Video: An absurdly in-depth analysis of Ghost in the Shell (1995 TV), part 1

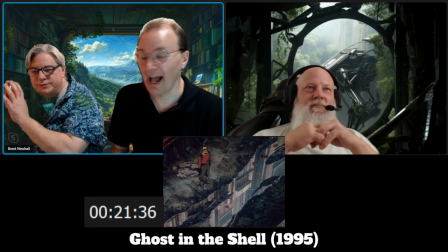But, yes. Now that you said that, dang it.
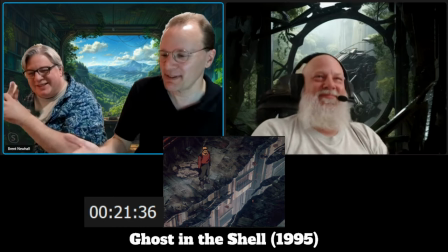sorry it's like actually i wouldn't be surprised um um
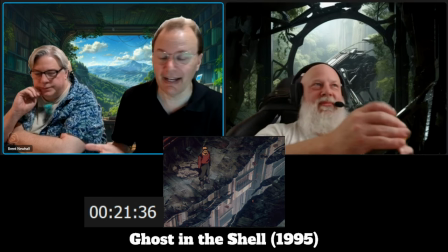but in addition to that um i think again there's that sense of tension
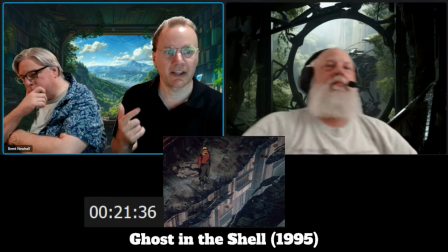and relief or release the idea that we've had this long action sequence and now
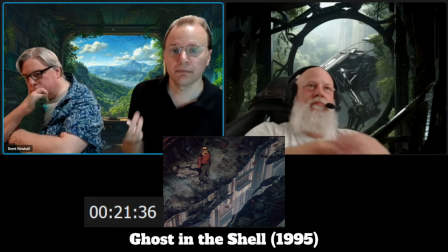he's trying to figure out what's happened what's going on what should he do next and
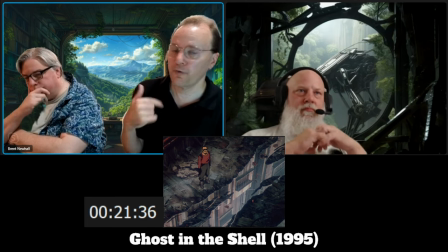there's been no further pursuit of him into this area so he's trying to figure out have I been tailed have I have I gotten rid of them
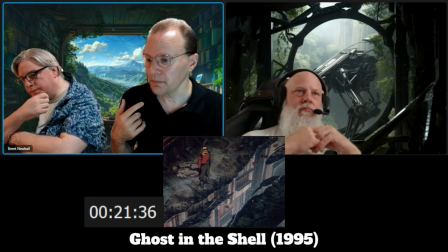but also I think it gets the audience a chance to catch its breath and to get a sense of this new environment also odd because we've
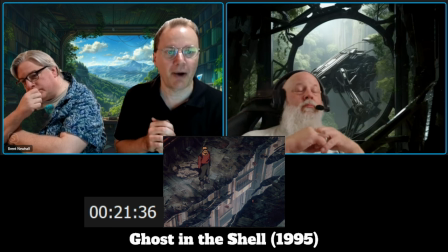been moving away from technology this entire time and so now we're in this very rundown area you notice the construction cranes though so
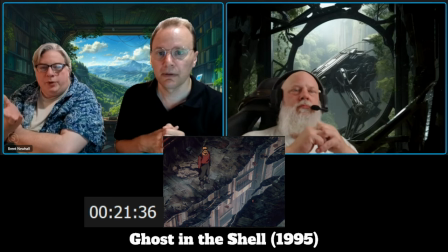this idea is probably going to get demolished and reconstructed at some point well when i brought up say calo city yeah that was the city in china that built up
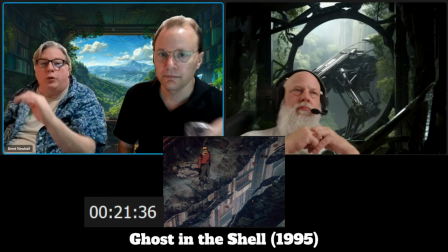instead of out and that's where like a lot of rules don't apply so there's a lot of there was no
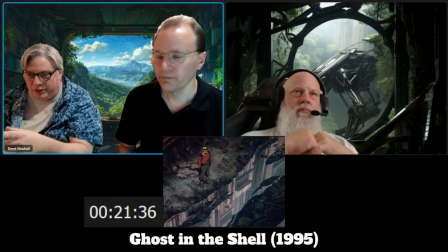law in california city there was no no authority in california city so he's running into a place of that is basically lawless. And you notice it's very quiet. And he's just kind of... He's trying to escape, but he's finding himself on the ground and not up.
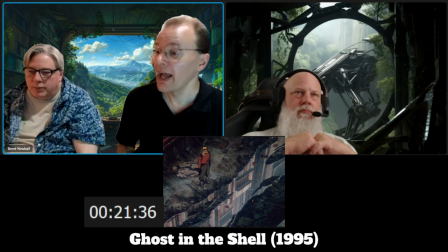Yeah, true. And I guess the implication is, because there's no one around, it must be condemned.
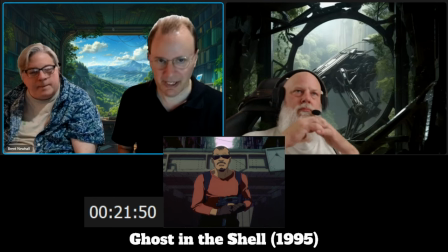Yeah. And again, you think, what possessed Oshii to say, we have to animate the bridge overhead?
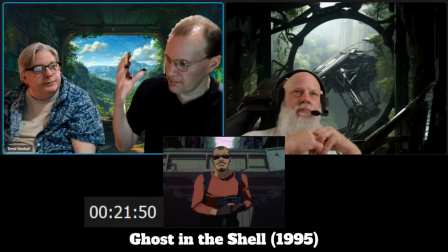That's a very expensive shot. But it gives that sense of being in a confined space and then breaking free into this much more open space.
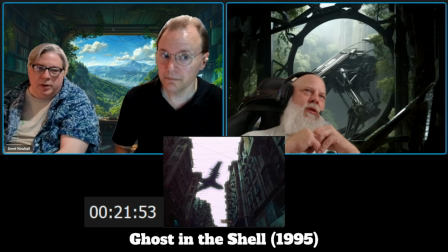It also feels like they saved on him running from the waist down.
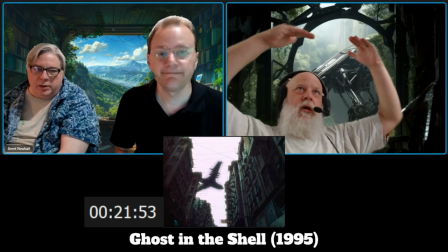True. So that you could get this sort of distraction overhead where you're like, damn,
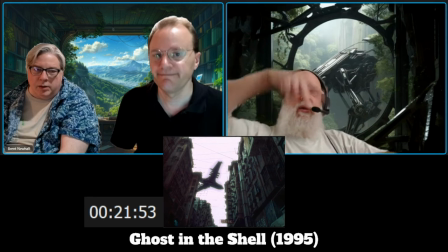look at the bridge and his light movement without having to fully animate every single step.
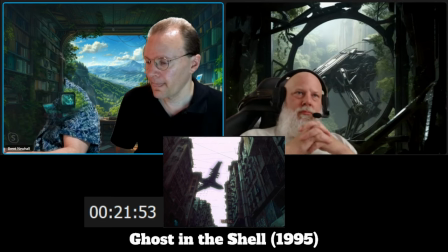Yep, you're right. So, more to the point, he sees this plane. that's so close.
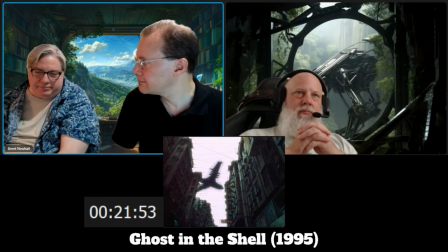And he's looking for an escape. Yep, exactly.
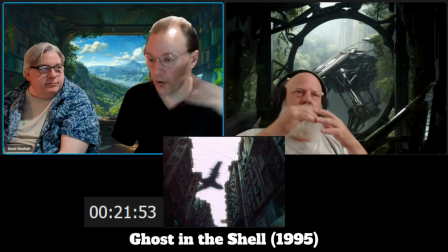Also, again, to be very over-analytical, but it is a little technology over us.
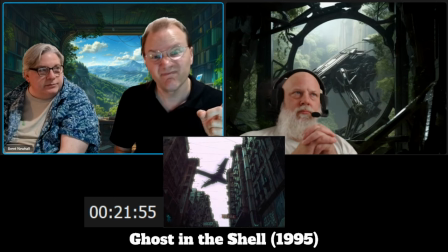Inescapable ceiling of technology. That's just a single frame that they're just zooming out on and pulling back on. And it works. I'm not complaining. It's just fascinating how simple that is and how effective it is.